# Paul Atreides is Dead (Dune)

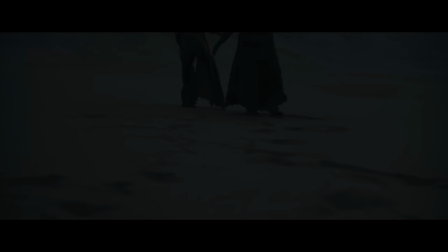[8:17]
director denny villeneuve mentioned how much he loves to use visual storytelling over
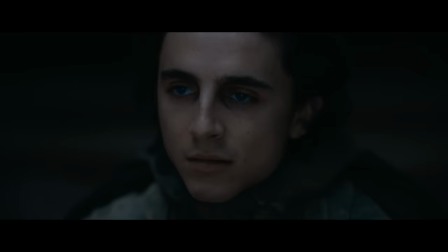[8:22]
dialogue and without even speaking a word paul's transformation is evident
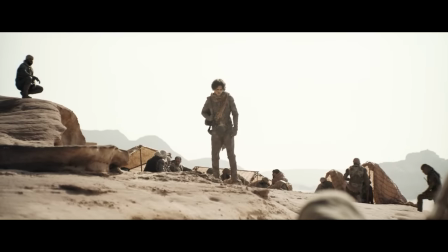[8:28]
he goes from his usual gray sand-filled still suit to this all-black
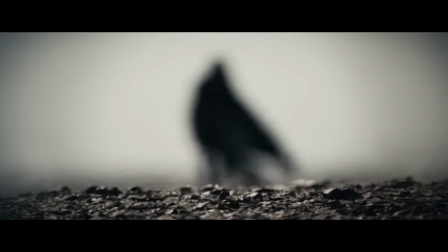[8:33]
garb this figure that he feared in his dreams the music that follows him when he walks
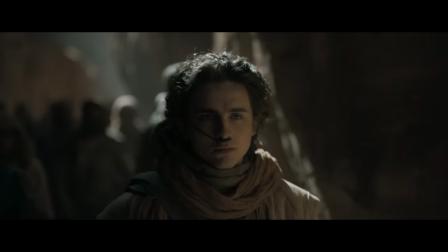[8:38]
to the hall is now aggressive and it's rugged it's so much darker and more insidious than we're used to for paul's character this is a warning
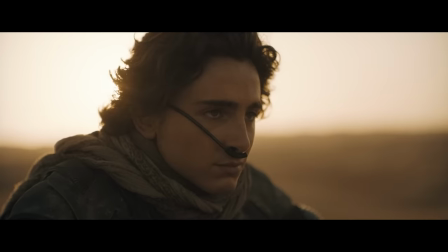[8:46]
The camera is much less intimate with Paul now than before he drank the water. We don't see any more of Paul's dreams or his visions.
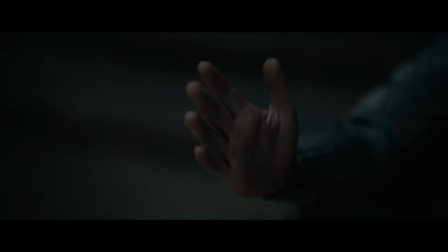[8:55]
The future that Muad'Dib sees, the narrow path, we can only see it with his hand because it is his and it's his alone to see.
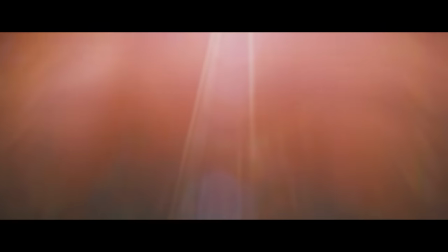[9:04]
We are not privy to that information anymore. He is no longer our protagonist and now we are watching him rise from an outsider's perspective.
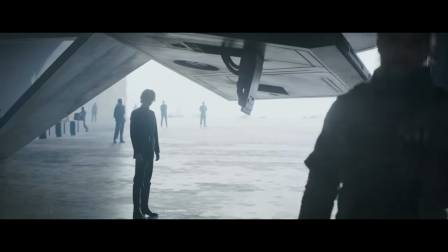[9:12]
Where Paul was once treated as a man, just like any other in the first film and the beginning of the second,
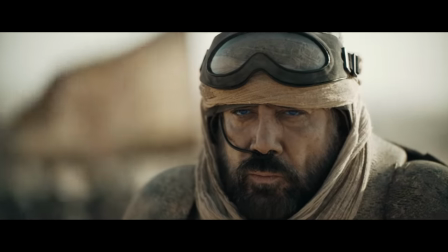[9:19]
after drinking the water, he is now treated like something greater than a man.
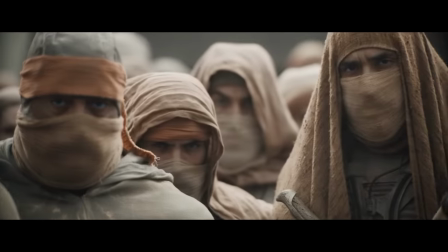[9:24]
This shot of Paul walking through the crowd to get to the hall is fascinating, because it parallels when he walked through a crowd of people before.
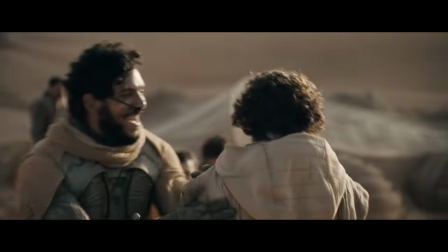[9:32]
They would touch him, speak to him, greet him like any other.
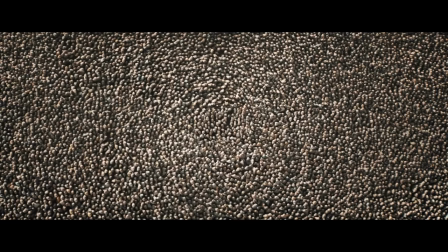[9:37]
Now people scatter and they make way for the Mahdi. and look at all of these people and no one touches him in fact chani
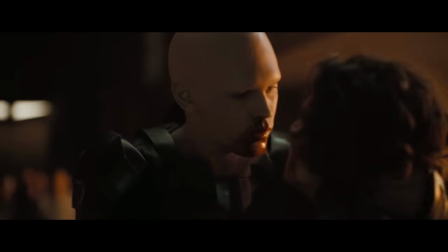[9:45]
is the last person to actually touch him after he drinks the water of life aside from fade ralpha in their battle no one in this crowd touches him no
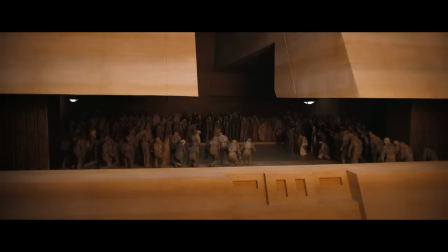[9:53]
one helps him up when fade knocks him down and no one lays a finger on him after he defeats his cousin he
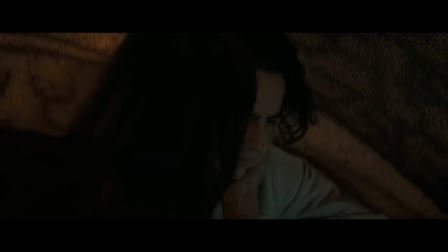[10:00]
is more than a man now a lot of this film centers around paul and his identity.
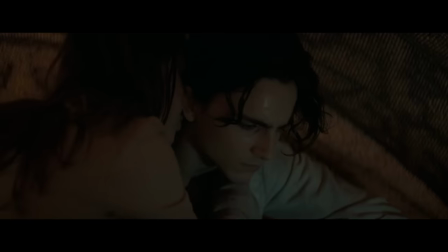[10:07]
You know who you are, his mother said to him in the first film.
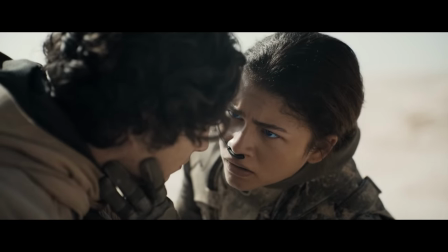[10:11]
Chani tells him, you will never lose me, Paul Atreides, not as long as you stay who you are.
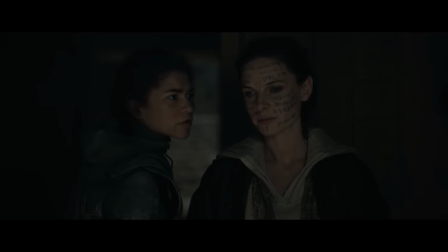[10:16]
To people who know and see a very different Paul, Chani loves Paul Atreides. She loves Uso. Never does she call him Muad'Dib, not once.
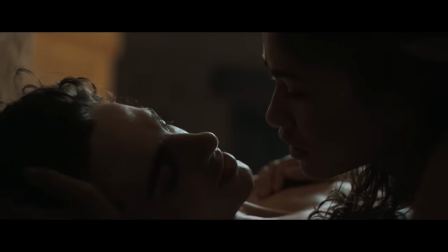[10:26]
But Paul also tells Chani that he will love her as long as he breathes. and chani sees paul stop breathing she saw him
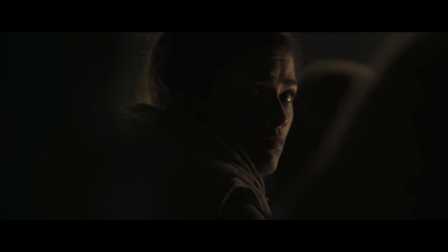[10:34]
before he drank the worm's poison and afterwards the next breath that the man in front of her takes is not the breath of paul atreides but the breath of the
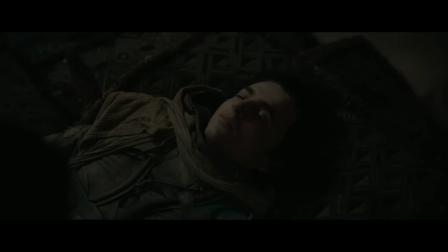[10:43]
lisan al-gaid so paul becomes unrecognizable to chani as he does to
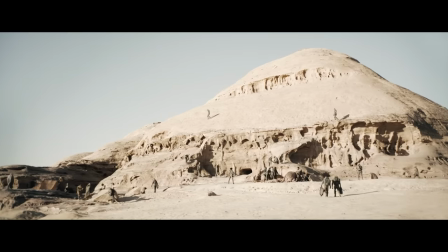[10:48]
us the audience paul begins to speak differently his voice sounds deeper
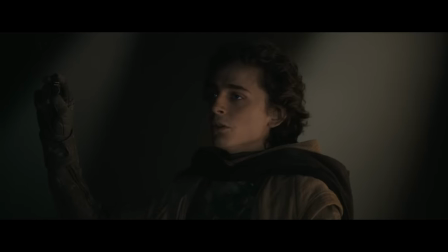[10:53]
more authoritative this is my father's ducal signet he is so sure of
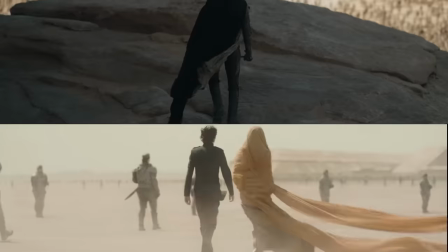[10:58]
himself now and of what he is seeing he even walks differently he walks with a purpose
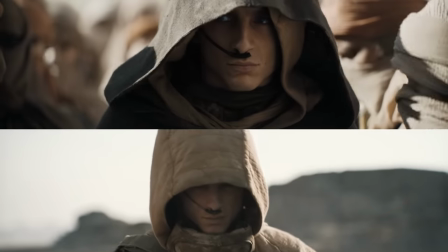[11:03]
with swagger gone is the respectful slightly timid paul for the
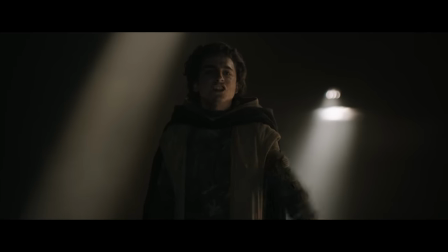[11:08]
first time he proclaims himself as duke of arrakis he accepts
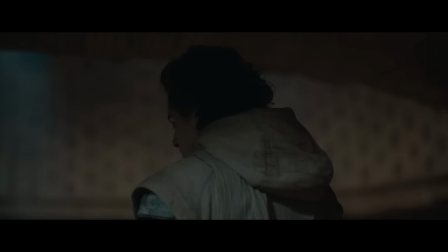[11:13]
that he is their new master and he has now embraced the future where he is the voice of the
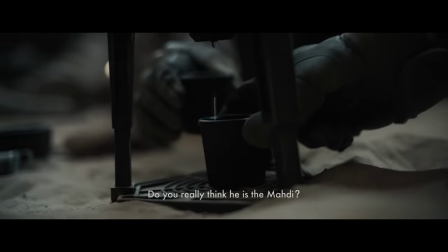[11:18]
outer world frank herbert wrote this story to be weary of charismatic leaders
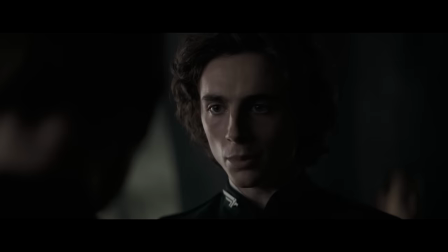[11:23]
and timothy chalamet absolutely nails this transformation from paul atreides into
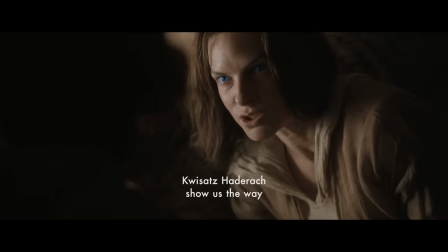[11:29]
the voice of the outer world and it's especially striking when you pair the scene of him speaking
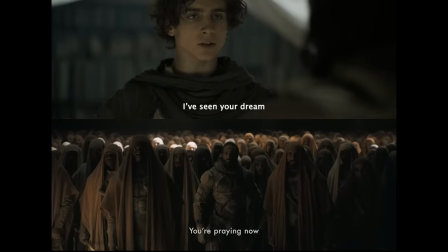[11:34]
to the fremen in the hall with paul speaking to dr kynes with many of these same
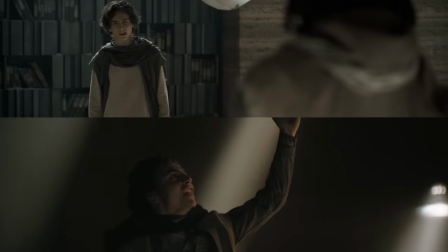[11:39]
ideas his entire demeanor is changed and his conviction
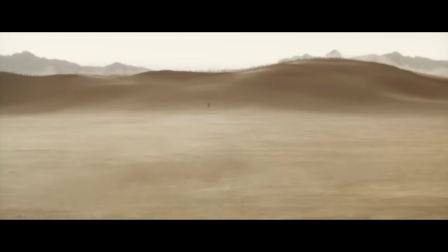[11:44]
is so believable watching the film it's so easy to root for paul here you get caught up in all of it because of his charisma because of his confidence.
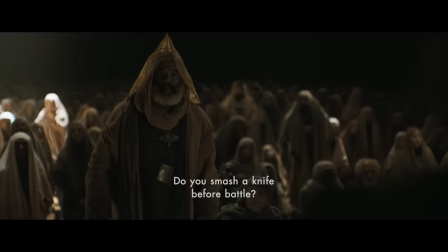[11:53]
There is no confusion here. The smoke is cleared. The Harkonnens killed his family, and he is getting revenge with the people who also deserve it.
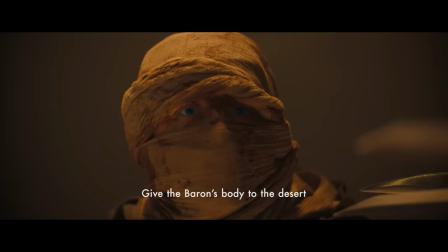[12:01]
It seems so simple.
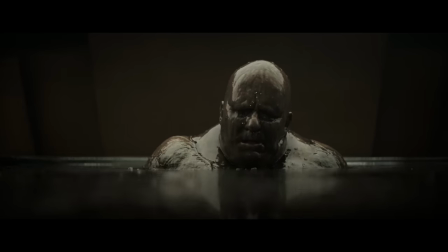[12:04]
Paul tells his mother that they are Harkonnens, and the only way they will survive is by being Harkonnens.
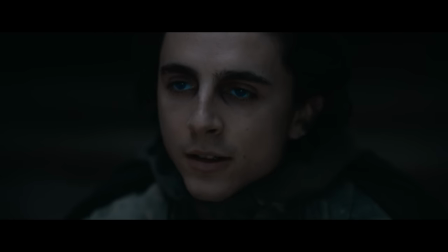[12:10]
And Paul becomes one. He adapts their cruelty and disregard for life.
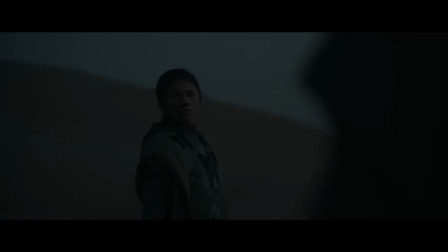[12:15]
The same kid who was so respectful towards the Fremen in their culture, who desired to learn all about them before he even joined them.
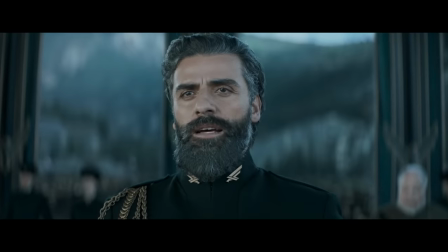[12:23]
Where House Atreides has no faith that they would betray, the Harkonnens do not.